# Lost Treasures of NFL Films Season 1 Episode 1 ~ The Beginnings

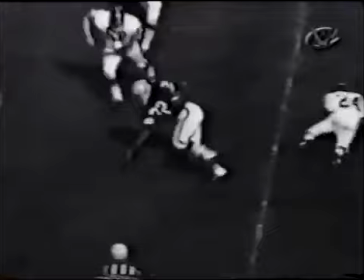12:24 We had to shoot from the roof. We had really bad camera positions.
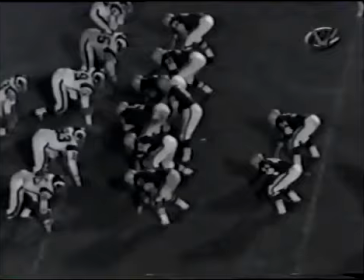12:29 But then when we got a clear shot, it was like a who's who of all the great players of the day because a lot of those guys would play a lot during preseason.
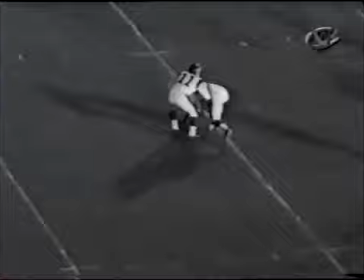12:39 But, you know, since it was preseason, teams were still rehearsing for the year, and there were a lot of screw-ups, and we had no idea how to use this stuff.
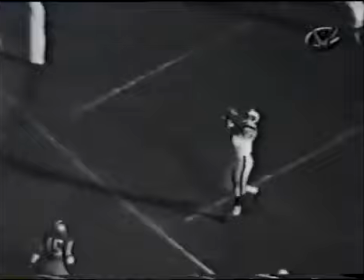12:46 You know, at the time, we'd look at this and say, God, this is embarrassing. We can't show this. But years later, these shots would come to be known as follies,
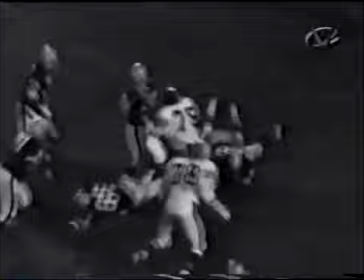12:55 and we would use them in what would become our most successful film ever, The Football Follies.
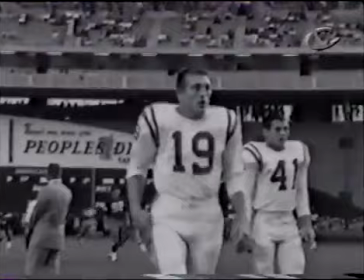13:03 Also, during that preseason, we experimented with wind-up handheld cameras to show the game from the ground level. Dad called these guys who got this assignment moles. I think that was Ed's term because you were down on the ground and you were, you know, walking around like some subterranean rodent, ergo the term mole. It was his job to go down on the field with 100 feet of film
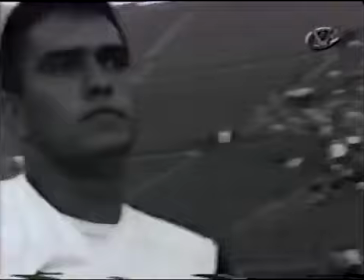13:29 and just go through both teams and get extreme close-ups of everybody's face.
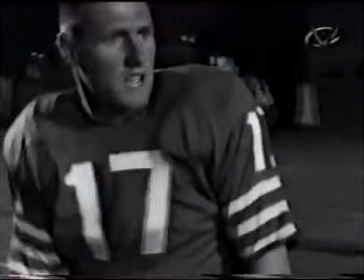13:35 That was the only chance we could get to get their faces without the helmets. So that was the way we got the facials.
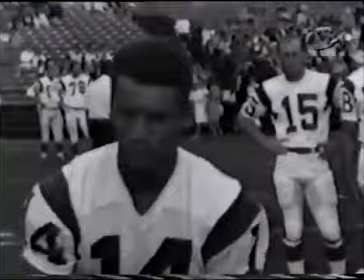13:41 We were just looking for personalities, And I remember you would have to ask the guy to take his helmet off so you could see. I mean, an introductory piece, very much of a cliche, even then as it is now. But it helped fill the gap.
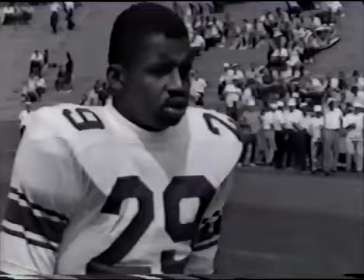13:56 Let's see if I can remember some of these mole shots. This is George Izzo, a Redskin backup quarterback.
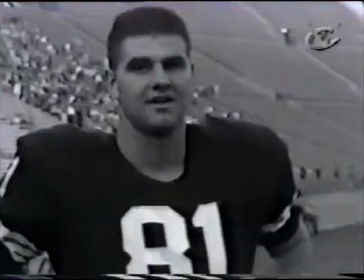14:01 The man with the biggest thighs in the NFL, Israel Lang. John David Crowe with a rare smile.
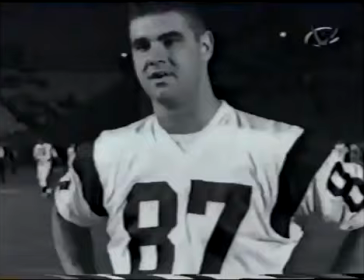14:07 Here's Billy Truax. He was 81 with the Browns, and two weeks later after a trade, he's 87 with the Rams.
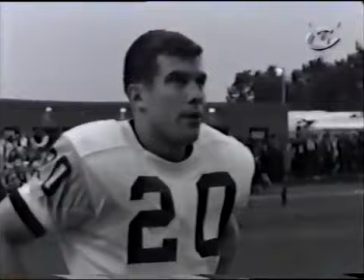14:14 Let me see who that's. That's J.D. Smith. I think this number 20 is Paul Martha of the Steelers, 25 of the Eagles.
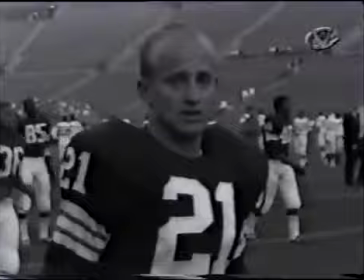14:21 I don't know who the hell that is. Now, one thing, you won't see any close-ups of the Chicago Bears,
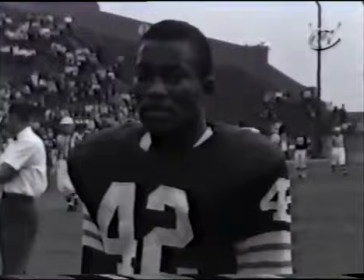14:26 and that's because Bear owner George Hallis refused to let us shoot any of his players without their helmets off.
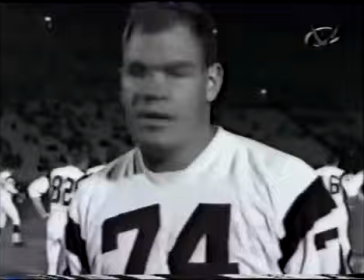14:32 He says, I don't want any facials. That's what he used to call a close-up. And he said, I don't want to single out a player.
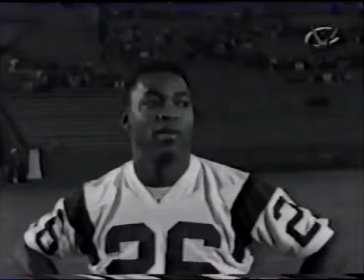14:38 This is a team sport. If you single out a player and he gets a facial in our highlight film, then he's going to come to me and want more money.
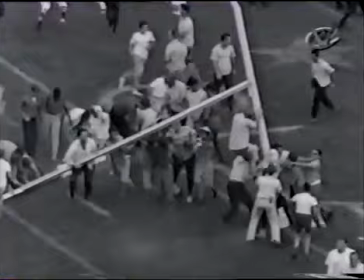14:44 So you never saw any close-ups of any Chicago Bears. Well, by the time the preseason ended, we thought we were ready.
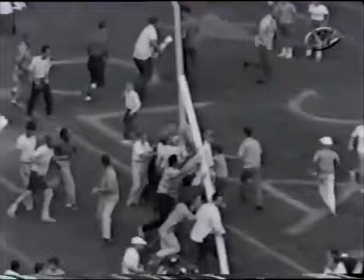14:52 And luckily, we made the decision to shoot color film.
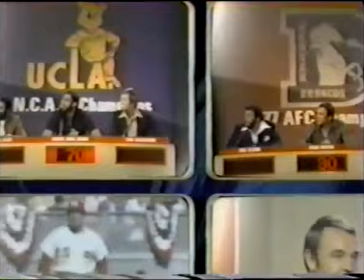15:00 What can you do with Illuminator? The Sports Challenge, weeknights at 7 on ESPN Classic.
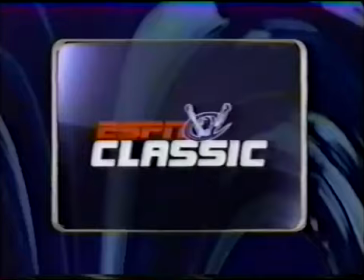15:05 Name the last team to sweep a World Series. If you can beat these guys, you know you're old school.
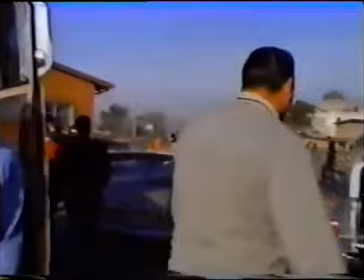15:19 Well, this is opening day, 1964, and we were up and shooting long before the game started.
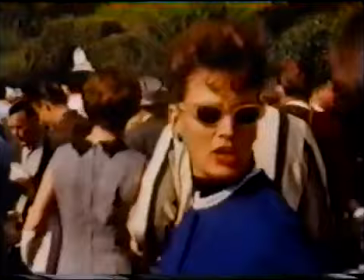15:24 We were all so excited that we shot anything. And at the time, we had no use for all these fan shots, but everybody was so excited that we shot them anyway.
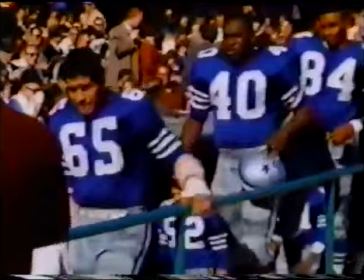15:32 But now, looking back, I'm glad we saved them. This is sort of a 60s fashion show. The music you're hearing is also a lost treasure.
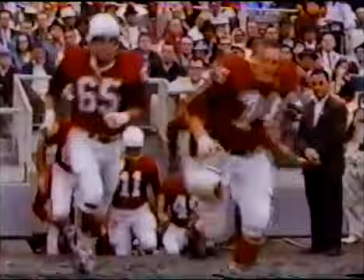15:40 It comes from the first selections recorded for Blair Motion Pictures between 1962 and 65.
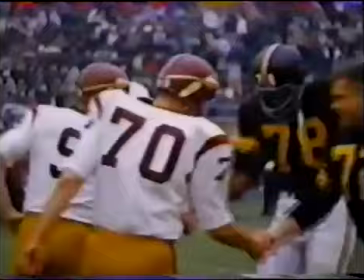15:46 And the composer was Malin Merrick, and he was from Hollywood. He was a popular film composer in the 1960s.
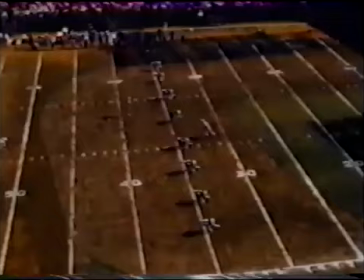15:52 And we wanted to use music that reflected the temper and the style of the modern era.
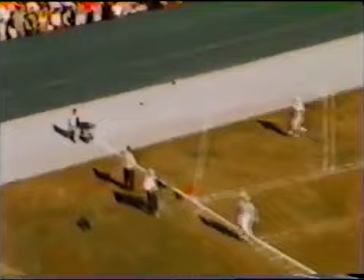15:58 There were no domed stadiums then, and artificial turf hadn't even been invented yet.
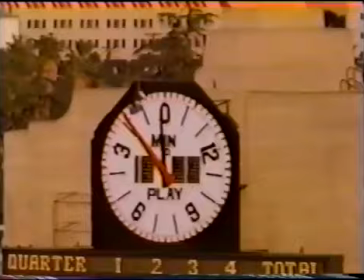16:03 The media was just starting to take notice of the NFL, but high-tech it wasn't. There were no digital game clocks, the scoreboards were manual. Well, there's a job for you.
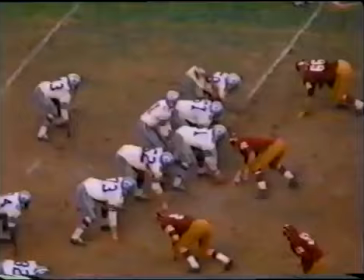16:15 I wonder who those guys were that had to work in that scoreboard. Lines were painted on the dirt because by November all the grass had been worn off.
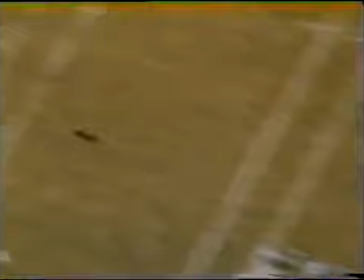16:22 But playing in the dirt was no problem compared to having the goal posts on the goal line.